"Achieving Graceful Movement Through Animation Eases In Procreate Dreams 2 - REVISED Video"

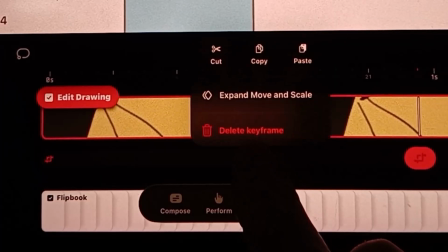242s
I have to move the timeline trigger, then I can click and hold, and only then can I actually move that key.
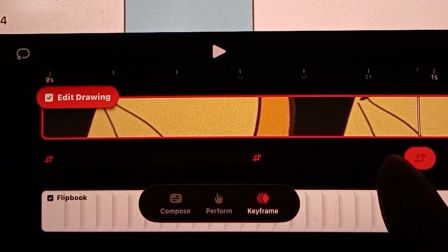251s
Something that will be important to know in the near future.
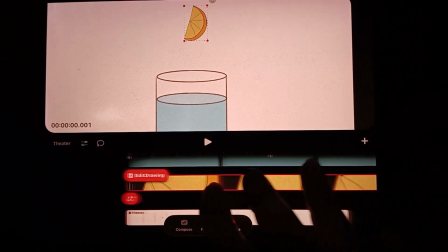256s
Now, with that said, I placed the slice in
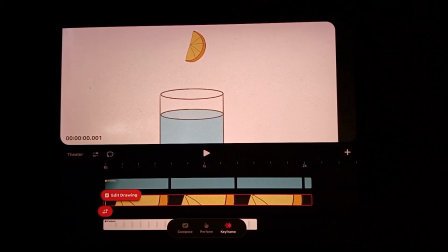263s
on the position where I wanted to start the movement, and then I'll go all the way till the very end,
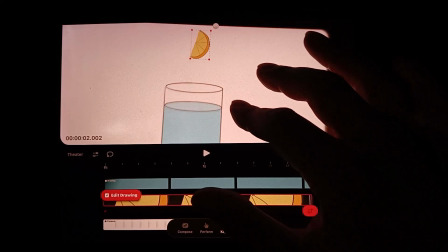273s
and then I'm going to
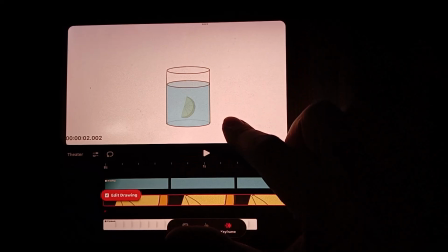280s
move it down. Simple as that. Of course, any movement I make, it gets recorded automatically as long as I am on the keyframe. Now when I hit play, look at that amazing animation. Wonderful.
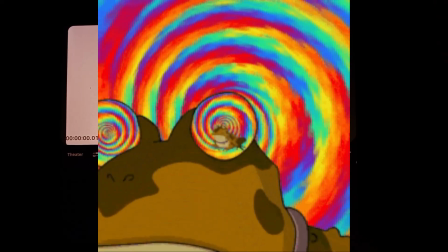298s
So mesmerizing, right? I'm sure you're just floored by now.
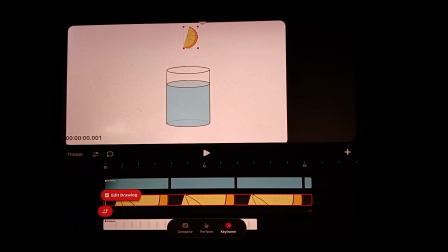303s
Okay, so what I want to do now, as I mentioned previously, I want to demonstrate that dynamic change of the placement of keyframes, which makes a world of a difference.
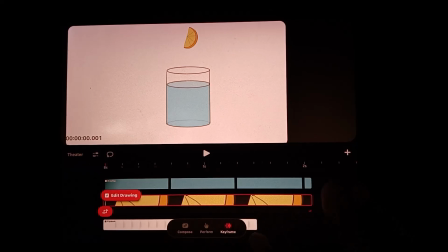317s
Meaning, this is something that I really wish I knew when I was learning animation in the beginning, ages ago.
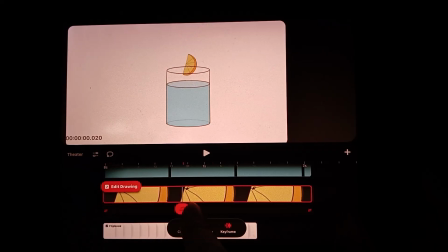325s
However you move the timeline, you can pick an action, right? Here's the timing.
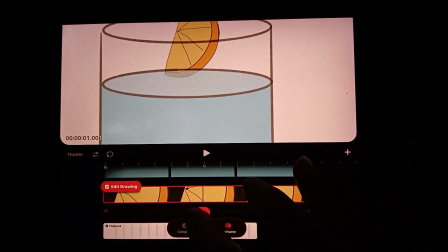330s
By zooming in, this is where the slice is now diving, starting to dive into the water. I can even say maybe this would be a good position there.
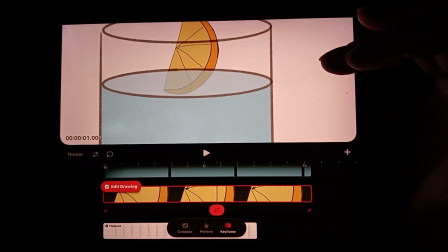343s
Now that the slice is diving through the water, if I go and click tap, what does that mean?
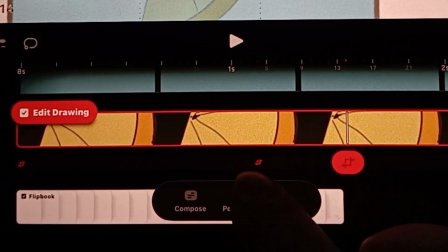349s
It means that I have just saved a key that records that action at that specific time. It's a very simple concept, but soon it starts to get a little complicated.
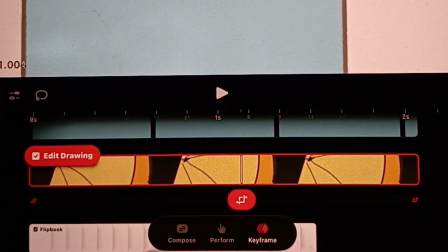362s
Think about it this way. This is your timeline and this is you owning your first car maybe.
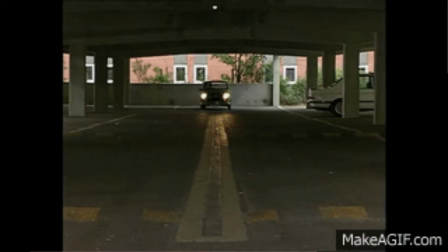368s
And then you think, it would be nice if I click that key
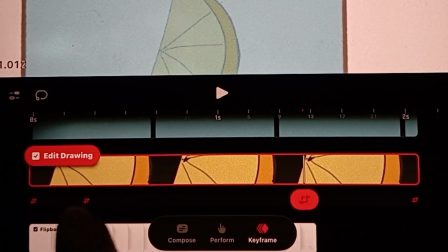372s
and make that a lot earlier in my life, then everything else would change drastically.
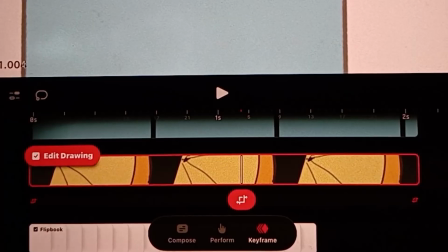379s
Or you can think of it your first computer.
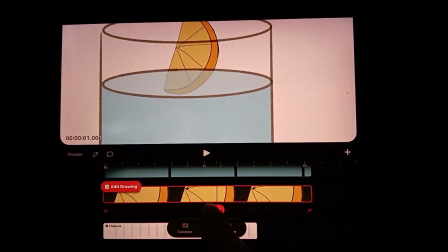382s
Now that I recorded that specific action, I want to move the timeline away just so I can click and hold that key,
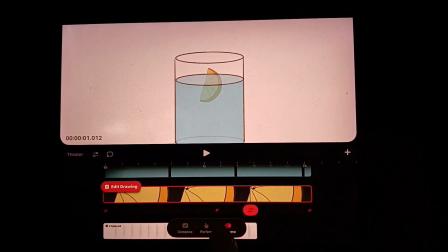389s
and I want to speed up that process to make this action happen earlier.
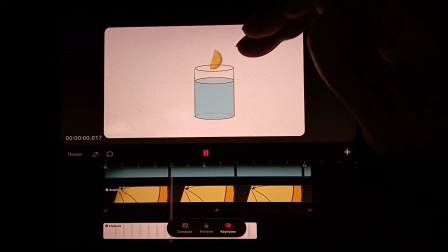396s
Why am I doing this? Because as you can see, the movement is flat, even.
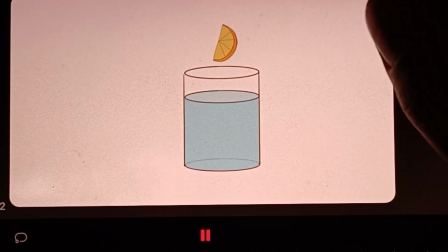402s
It feels the same before and after. And what I want to do or achieve in this video, hopefully, is to demonstrate how I can make the movement feel different right after the impact with the water.
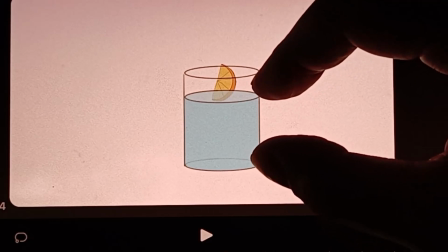417s
What I want to do technically is to make the time it takes this slice to feel
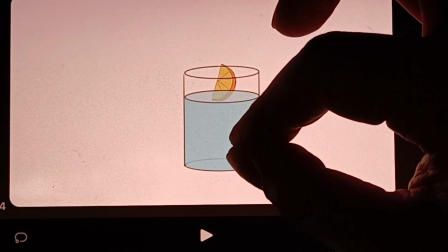425s
slower, just diving into the water. I want it to go slower.
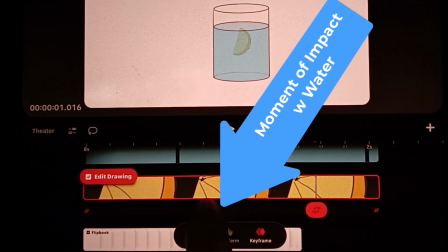432s
So I click and hold on that key and make it happen faster,
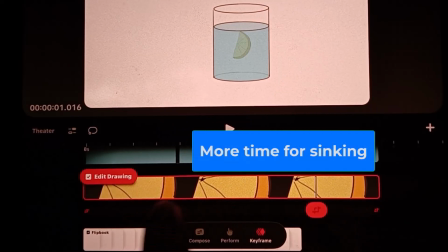440s
and therefore giving more time here to take place.
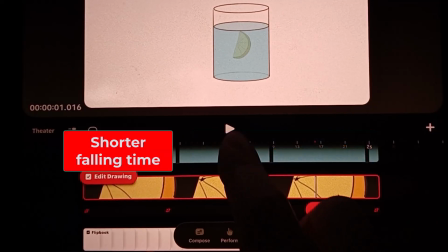445s
And let's see how that feels.
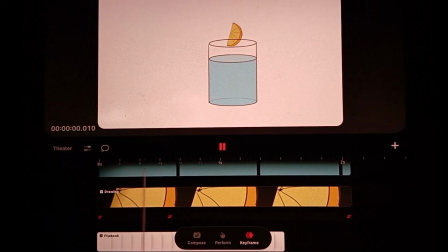What I can also now do is repeat the very same process, applying here.
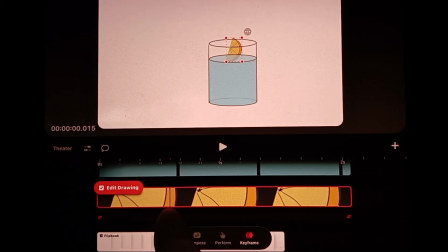462s
So right now, between this key and this key, the orange is diving. And what I would like to do is to record that action here
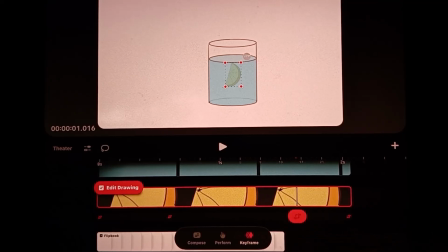476s
and push it back, because what I'd like to do is to give it that graceful landing, potentially.